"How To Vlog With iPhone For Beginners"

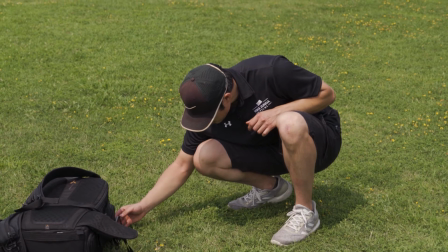[8:14]
And I'm going to have it to where it's leaning against this.
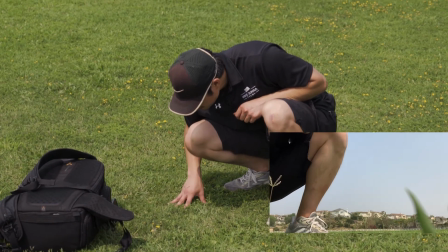[8:20]
It's slightly tilted up, just so I can get more of my body. I press record,
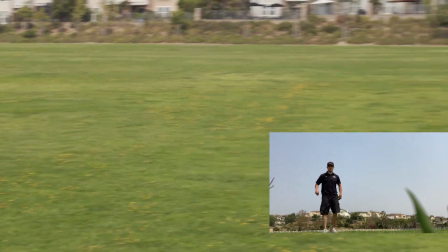[8:27]
and I'm just looking at myself on screen to see where I am.
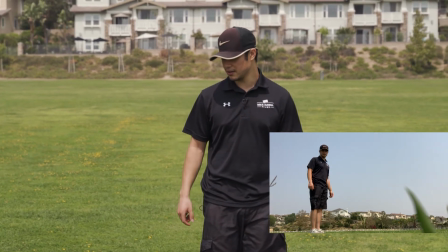[8:32]
All right, that's a good spot right there. My head's not cut off on the top of the screen or anything.
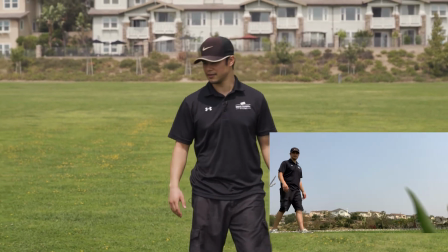[8:40]
That'll work for now. I'm going to get out of frame.
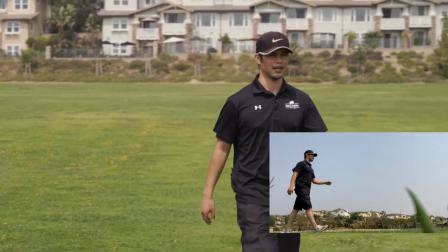[8:46]
I'm just going to walk.
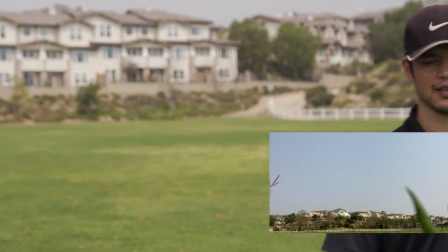[8:50]
All right?
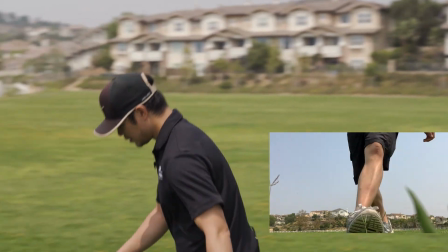And that is a simple piece of B-roll that you can add into it, as if you're walking through the city and things like that. Obviously, make sure that your phone is safe, it's not anywhere else, and it won't drop and it's secure. But, those are the things you can do just simply with your phone to get shots of yourself.
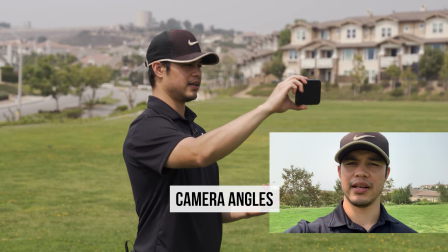[9:17]
Okay, so I'm filming myself. Now, do you want to get a low shot of yourself?
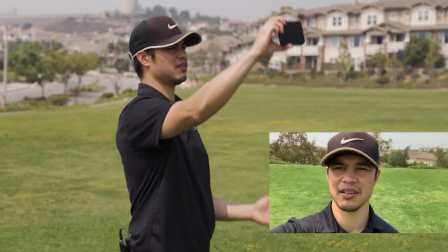[9:23]
Probably not. It's not as flattering. And maybe not a high angle.
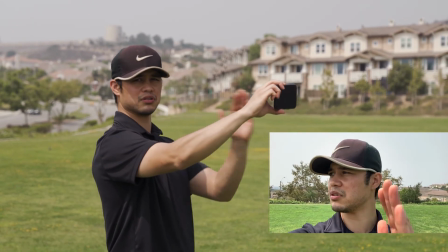[9:30]
You want to keep it level, right here, eye level.
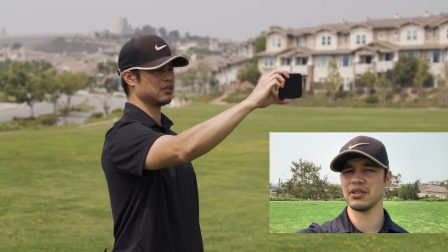[9:35]
The reason why is because it's more personable when you're speaking to the audience. It's as if you're having a conversation.
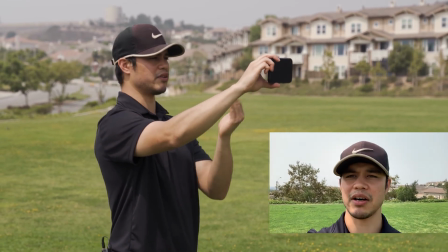[9:42]
So I recommend having it eye level right here. Now, where are you in the frame?
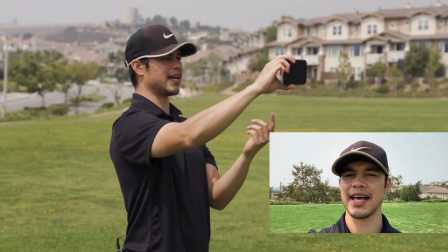[9:49]
When I mean frame is, think of like the screen like a window, right?
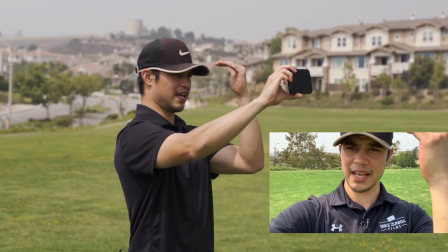[9:53]
You don't want to have half of your face cut off right here, or like so, as you can see.
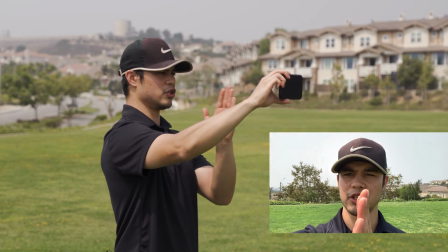[10:01]
You want it usually here in the middle, in the center.
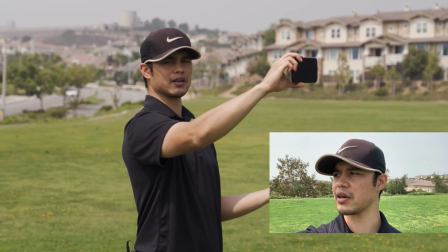[10:06]
You know, everything is, for the most part, pretty much even on all sides in terms of spacing. Thanks again for watching this video. If you enjoyed it and you want to learn how to create awesome video content for yourself, I highly recommend checking out the course that I created down below in the link in the description that you can get for free. In the course, I show you how to create awesome video content with just your smartphone, how to edit the videos, how to speak like a pro on camera, and so much more. So, if you want to stop procrastinating and start creating that awesome video content that you always wanted, click the link down below in the description and check it out for yourself. I look forward to seeing you inside. Also, make sure to like, comment, and subscribe, and I'll see you on the next video. Peace.